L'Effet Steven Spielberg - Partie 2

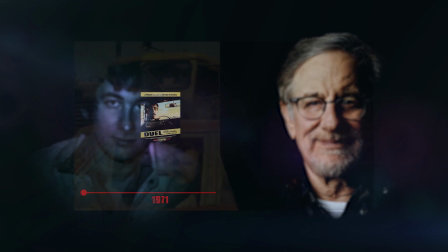[0:01]
Bienvenue dans cette seconde partie sur les effets spéciaux chez Steven Spielberg. Évidemment, si vous n'avez pas vu la première partie, lâchez tout et allez la regarder, ce sera plus agréable.
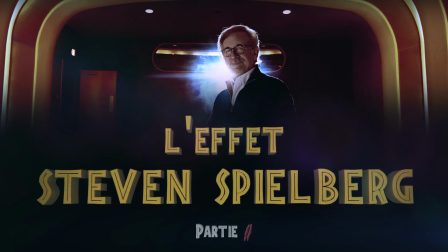[0:09]
Je rappelle que l'objectif de cet épisode est de voir comment les effets spéciaux sont magnifiés par sa mise en scène.
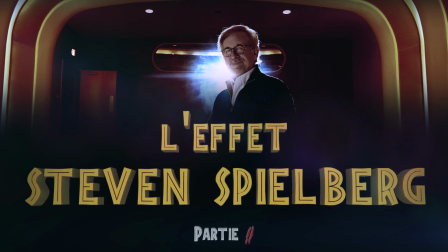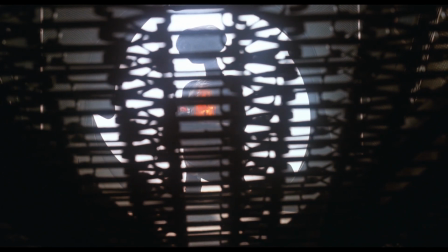[0:24]
Après avoir abordé sa poésie visuelle et sa manière de se servir des contraintes techniques et technologiques de manière créative,
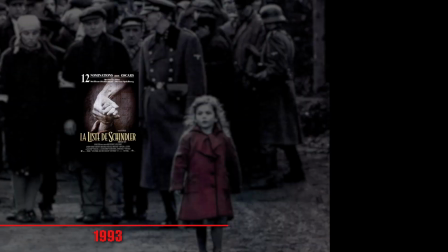[0:30]
jusqu'à Jurassic Park en 1993, on passe la liste de Schindler pour arriver à sa suite,
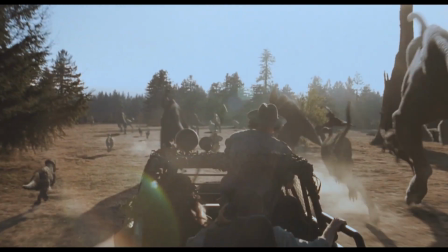[0:35]
Le Monde Perdu en 1997. La contrainte disparaît peu à peu pour laisser place à une nouvelle époque, celle que j'appelle l'équilibre technologique.
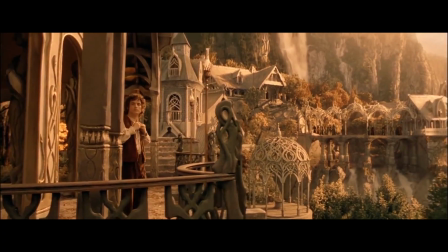[0:44]
Une période qui met à l'honneur une utilisation variée et harmonieuse des effets spéciaux, notamment entre effets numériques et décors, costumes, animatroniques.
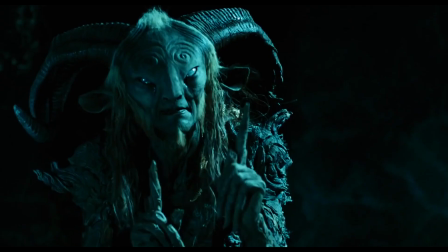[0:51]
Cette période va durer une bonne dizaine d'années, plus ou moins jusqu'à Avatar en 2009.
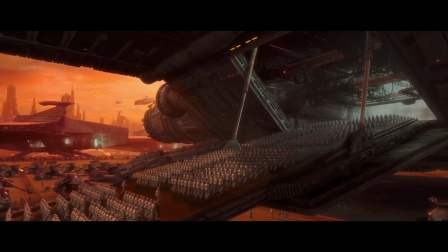[0:57]
Évidemment, je parle d'un mouvement global, il y a plein de contre-exemples,
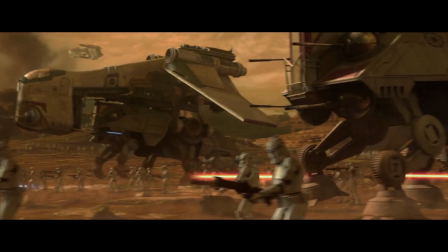[1:00]
le plus évident étant la prélogie Star Wars de 99 à 2005, qui saute plusieurs étapes pour montrer des œuvres en grande partie virtuelles.
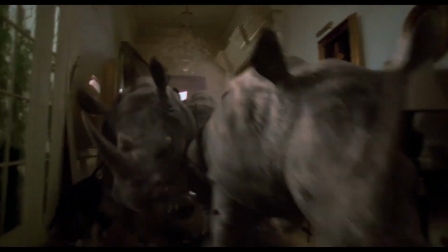[1:08]
Après Jurassic Park en 93, en matière d'animaux et créatures photoréalistes, arrive Jumanji en 96, toujours par ILM,
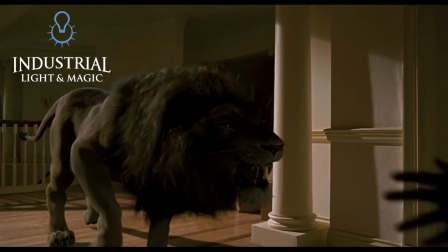[1:15]
où la principale innovation concerne la création de poils et fourrures photoréalistes, en particulier pour le lion et les singes.
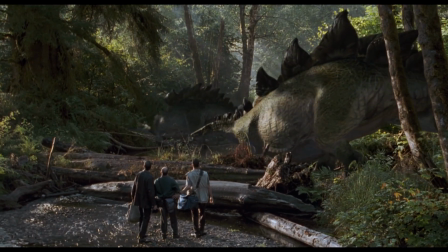[1:23]
Avec Le Monde Perdu en 97, il y a 5 dinosaures de plus que dans Jurassic Park, dont le stégosaure.
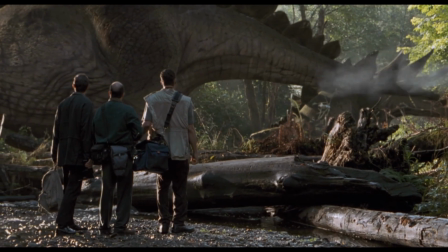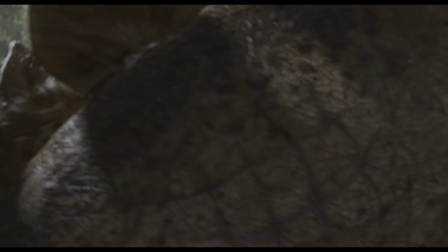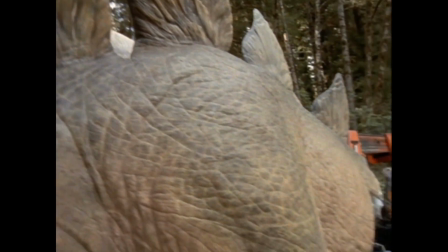[1:40]
D'ailleurs, l'équipe de Stan Winston fabrique un stégosaure robotisé à taille réelle et manipulé à l'aide d'une armature comme pour le T-Rex.
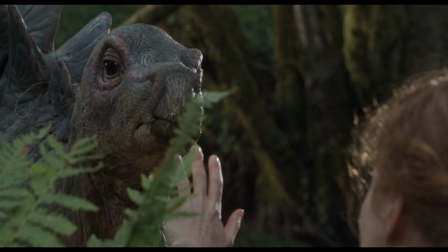[1:46]
Mais Spielberg décide finalement de faire tous les plans numériquement, hormis pour le petit stégosaure, afin que les mouvements soient bien sûr plus dynamiques.
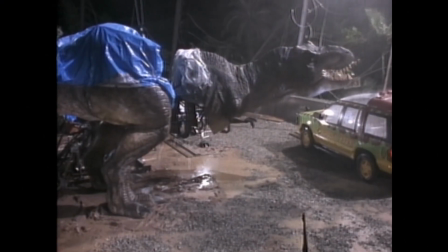[1:55]
En ce qui concerne le T-Rex, il y en a maintenant deux. Celui du premier pesait 4 tonnes, maintenant il pèse 9 tonnes.
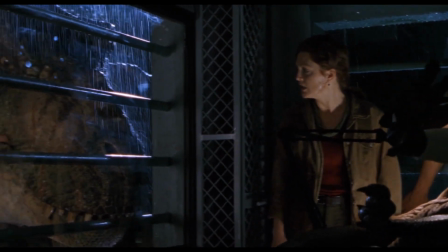[2:01]
Lorsqu'ils débarquent pour récupérer leur bébé, on ne voit que les animatroniques.
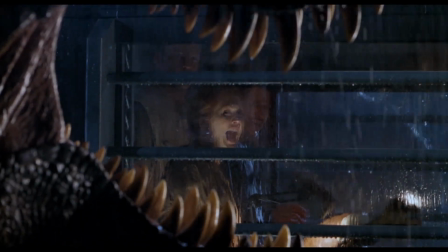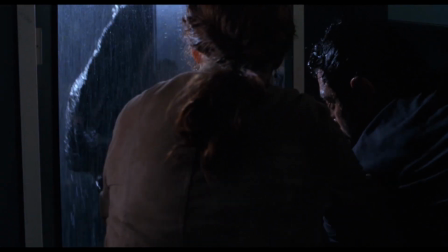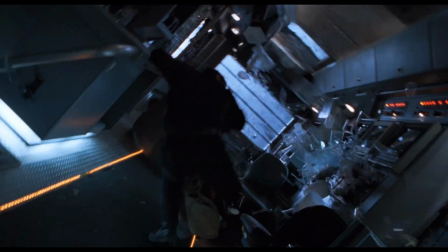[2:17]
Et lorsqu'ils poussent le camion au bord de la falaise, hormis pour deux plans, ils sont toujours hors champ.
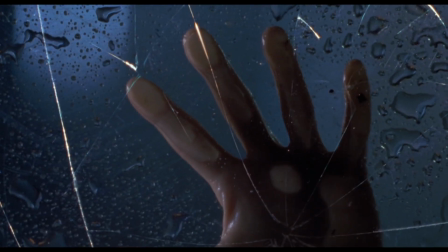[2:26]
Les plans de la vitre qui se fracturent progressivement sont faits au compositing.
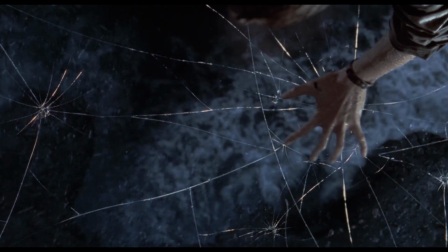[2:32]
Les fractures sont des images sur fond noir et sont dessinées en faisant un masque animé en noir et blanc pour les révéler progressivement.
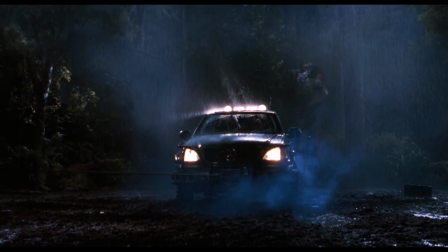[2:42]
Les deux T-Rex disparaissent pour revenir quelques minutes plus tard et faire une nouvelle entrée spectaculaire pour leur première apparition en image de synthèse.
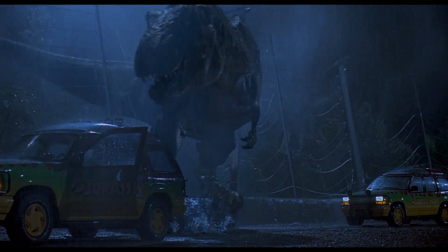[2:50]
Vous noterez d'ailleurs que les conditions d'éclairage et météorologiques sont quasiment les mêmes que pour la sortie du T-Rex dans le premier film.
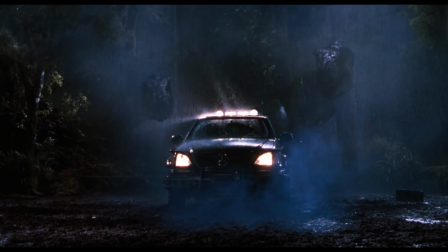[2:56]
On ne change pas une formule gagnante avec un éclairage très contrasté et la pluie pour cacher les défauts et faire ressortir les détails sur la peau.
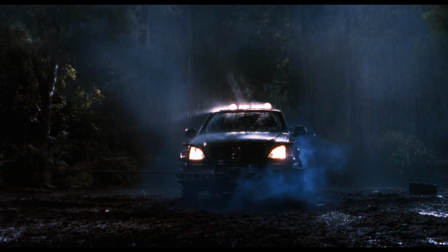[3:03]
Même si évidemment la pluie a quand même une fonction narrative.
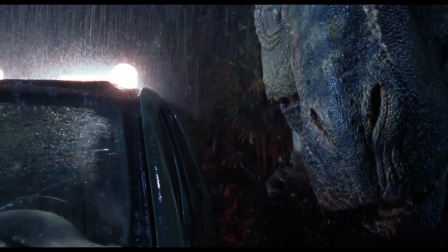[3:06]
Dès le plan suivant, on ne voit que les animatroniques, effectuer des actions encore plus spectaculaires que sur le précédent film,
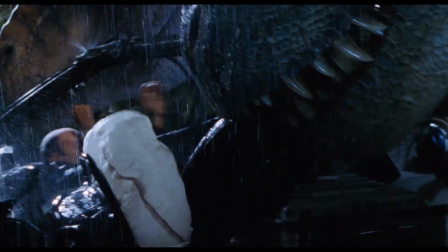[3:12]
avec des mouvements plus complexes, rapides et précis, comme arracher des morceaux de la voiture,
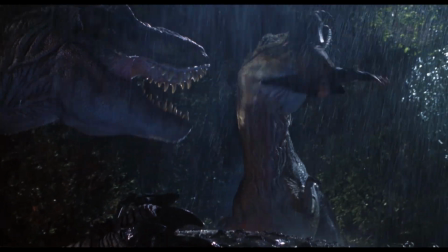[3:17]
ou même attraper un cascadeur sur ce plan, pour passer évidemment aux versions virtuelles sur le dernier plan.
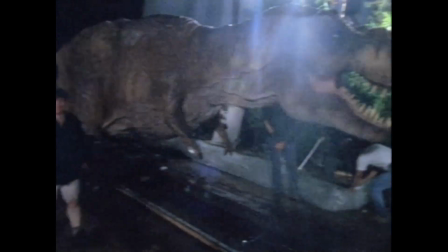[3:26]
Les deux T-Rex sur le plateau sont tellement lourds et massifs qu'ils ne peuvent pas être déplacés, c'est donc au décor de s'organiser autour d'eux.
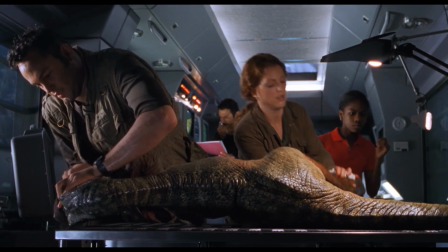[3:35]
Le bébé, quant à lui, est entièrement robotisé avec une version télécommandée.
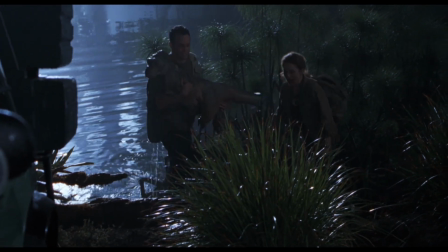[3:42]
Et une version autonome, ce qui fait de cette dernière la plus grande satisfaction de Stan Winston sur ces deux films.
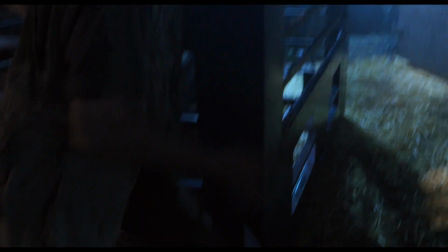[3:50]
Sur Le Monde Perdu, il y a globalement un travail très intéressant de mélange d'effets pratiques et numériques,
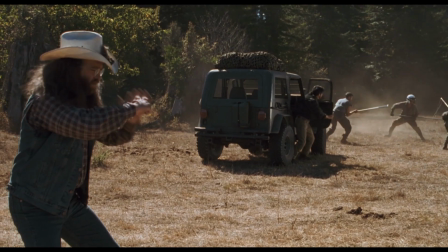[3:55]
notamment dans les interactions physiques pratiquées sur le tournage et causées par des dinosaures virtuels.